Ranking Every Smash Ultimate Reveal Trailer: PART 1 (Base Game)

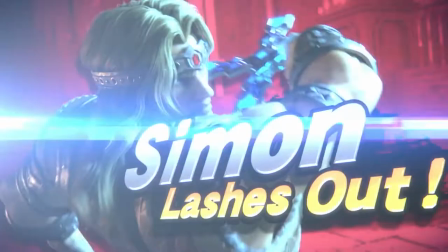[12:24]
Was it a slip-up or an intentional teaser? None of that matters because Simon is in Smash, with a grand reveal showing his great original design.
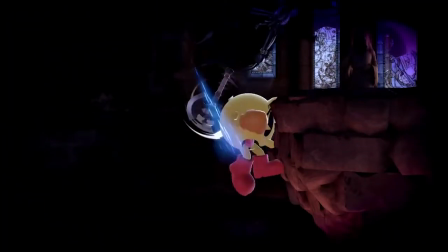[12:33]
After a gameplay montage showing everything the viewer needs to know about him and his stage, he gets knocked down by Dracula.
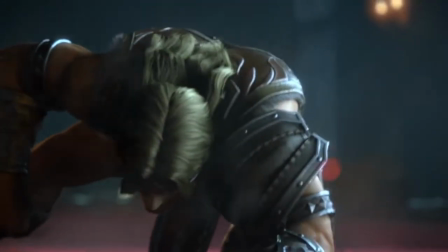[12:39]
Oh yeah, they also showed Dracula the boss. And it looks like he'd just get up and charge at him for the ending shot.
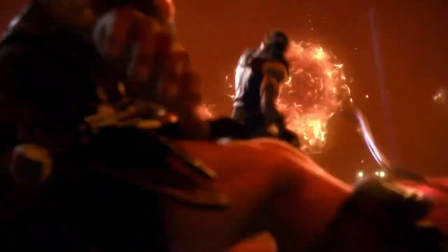[12:46]
But no. Instead, out of nowhere, Richter comes out at the last minute to save Simon and join Smash himself as an Echo Fighter.
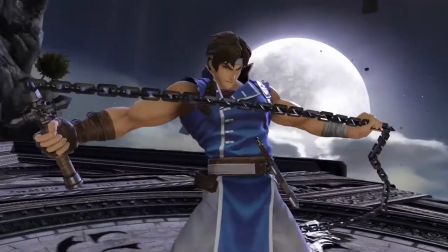[12:55]
This is one of my favourite parts of any Smash reveal trailer, because it's completely unexpected,
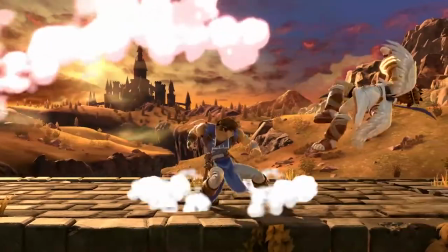[13:01]
it's a superb entrance, and it shows that the devs cared enough to put Richter in the game as a bonus that they didn't need to include.
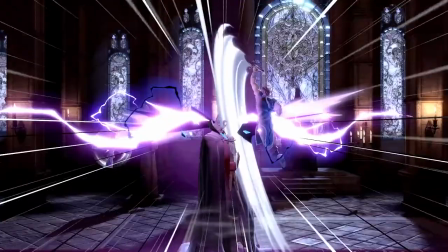[13:09]
Another gameplay montage, a neat ending of the two Belmonts defeating Dracula together,
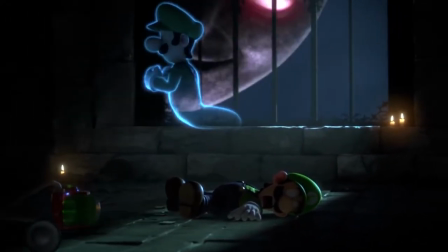[13:14]
and a reminder that Luigi is still dead in this great ride of a trailer that shows how miraculously good Castlevania had its ultimate.
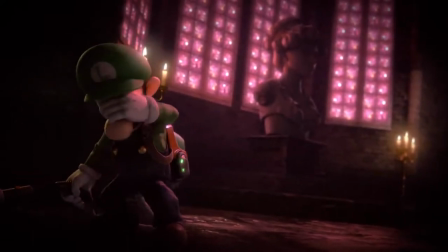[13:22]
It adds some lows, 44 seconds of Luigi antics may be too much for you, and I get confused by that Luigi's Mansion 3 oopsie every day.
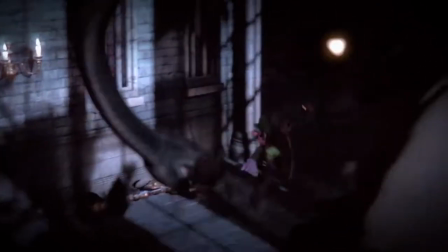[13:31]
However, its highs were incredibly high and the end result is a delight.
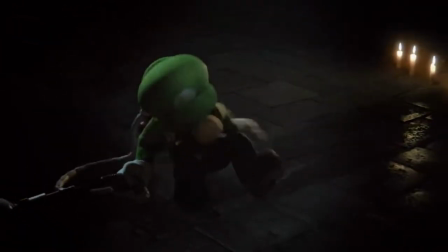[13:35]
It's unfortunate that Spectacular tier is reserved for flawless masterpieces, but again, Amazing is still amazing.
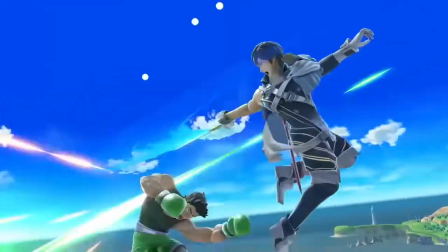[13:43]
Kron joins the battle! It's another quick Echo Fighter reveal. Where could this possibly go?
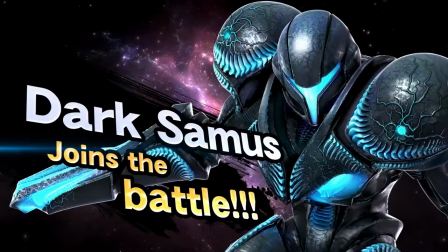[13:51]
Dark Samus joins the battle! Why do I waste my voice on these bad Smash Bros. announcer impressions?
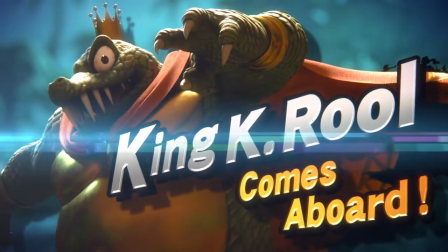[13:58]
The Rivals!
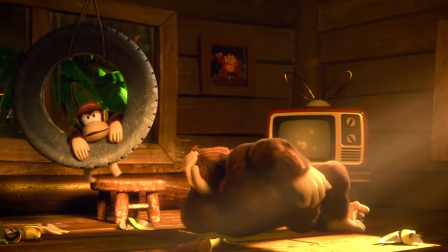[14:00]
Despite King K. Rool being requested as heavily as Ridley, the Crocs reveal trailer is a noticeable step down from the film directors.
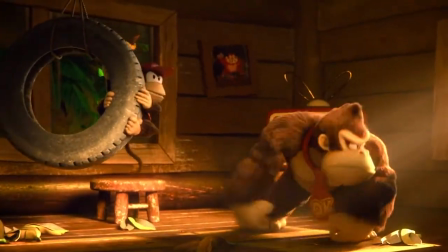[14:08]
The main culprit of this is the lack of effort put into building up the reveal itself.
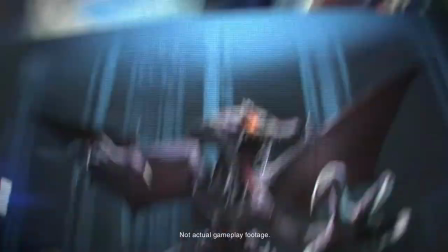[14:13]
The opening shot of various heroes and their rivals already gives away that the new fighter is going to be another villain from a series that already has Smash characters.
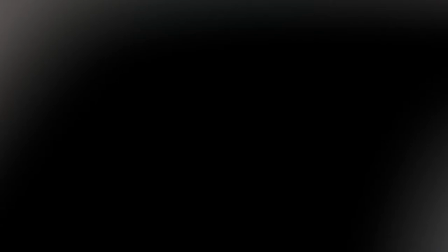[14:22]
And the two shots that follow are oh-so-convenient shots of Donkey Kong in his cabin.
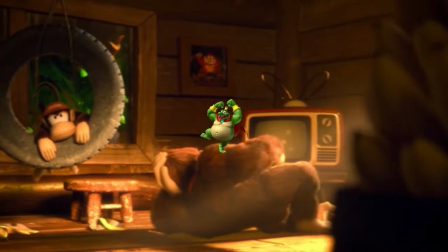[14:28]
Nintendo really want viewers to wonder which villain from the Donkey Kong series they could have added to Smash.
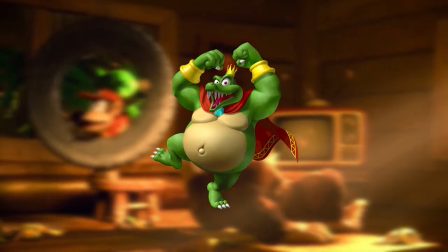[14:33]
Possibly the one who's been one of the most requested characters ever since Smash for 3DS and Wii U's announcement.
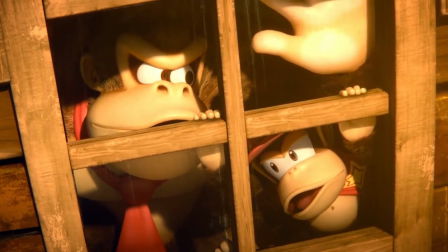[14:39]
At least the piercing screech had natural build-up to its teaser. Trailers can still entertain once their reveals expired.
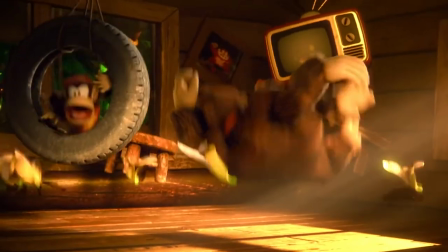[14:47]
Thankfully, this trailer does that excellently. Everything DK and DK do is so expressive that it never fails to make me smile.
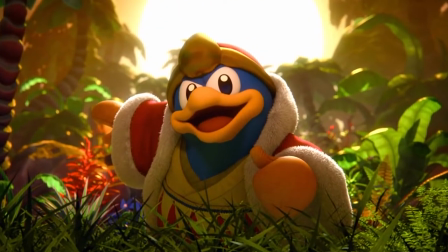[14:56]
The fakeout with King Dedede is funny on many levels. It could be taken at face value to mean that this was all a giant troll and K. Rool isn't making it in,
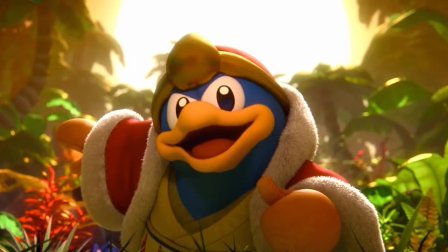[15:05]
but many viewers would feel as though Sakurai wouldn't follow through with it for a character as beloved as K. Rool,
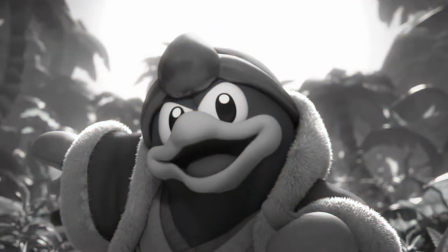[15:10]
and he would likely know that. At least I hope he did. The real K. Rool comes out and lethally knocks the imposter away.
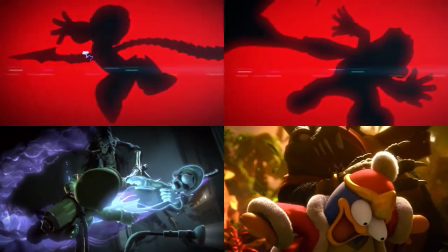[15:18]
Glad to see the tradition is still going on.
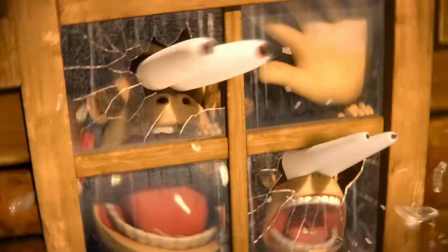[15:20]
There's another humorous animation that doubles as a nice reference to Donkey Kong Country, And possibly two, but I haven't played that one and can't be bothered to look up footage.
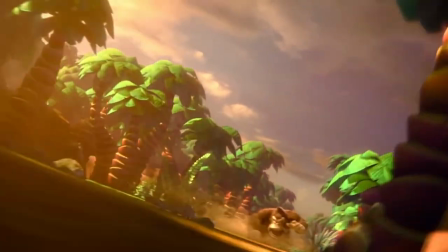[15:29]
After the gameplay montage, viewers are treated to this climactic ending scene of Duk and Cruel,
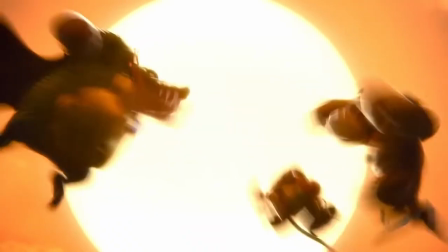[15:36]
charging at each other for one colossal shockwave generating punch that Duk quietly joins in on,
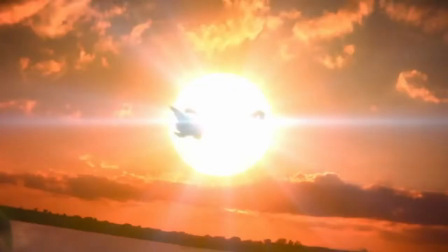[15:43]
while the music speeds up and literally ends on a high note.
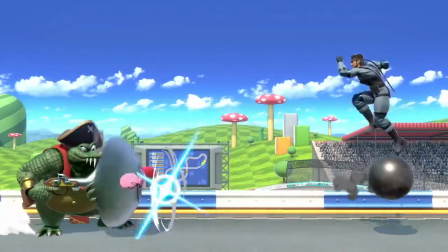[15:48]
There's so much entertainment in this trailer, but it misses out on the biggest, most important entertainment.
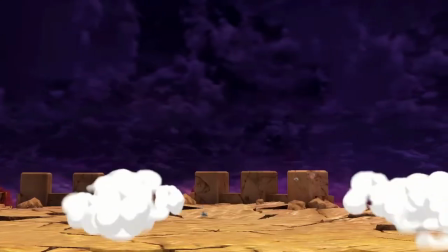[15:54]
The thing that people watch character reveal trailers for. The character reveal.
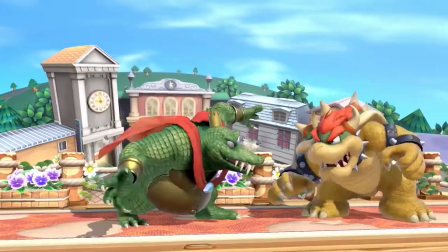[15:59]
I can't call a Smash trailer that gives away a new fighter in the first 10 seconds truly great for Smash trailer standards.
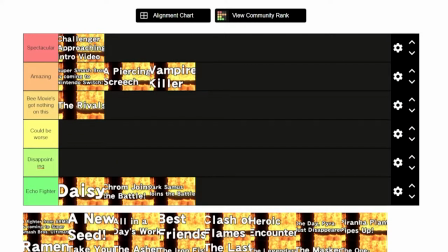[16:07]
At least B-movie's got nothing on this. All in a day's work.
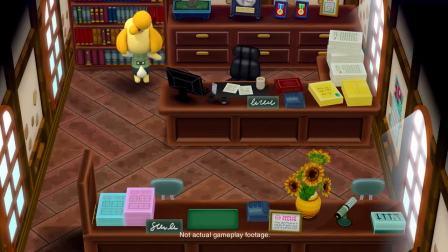[16:12]
Reverse reveals are back everyone! This one tries to bait a new Animal Crossing game, doing so convincingly.
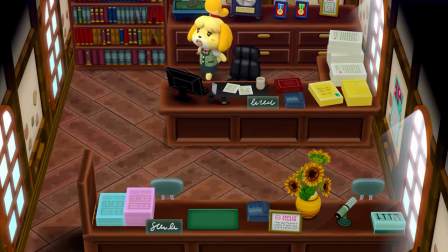[16:19]
An Animal Crossing for Switch hadn't been announced yet but seemed likely,
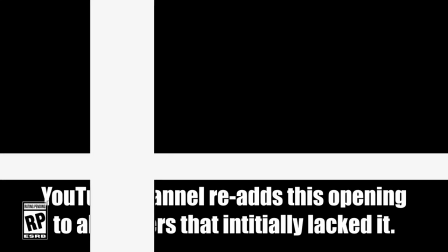[16:23]
and the regular Smash trailer opening is omitted in favour of going straight into Isabelle doing her tasks in the town hall.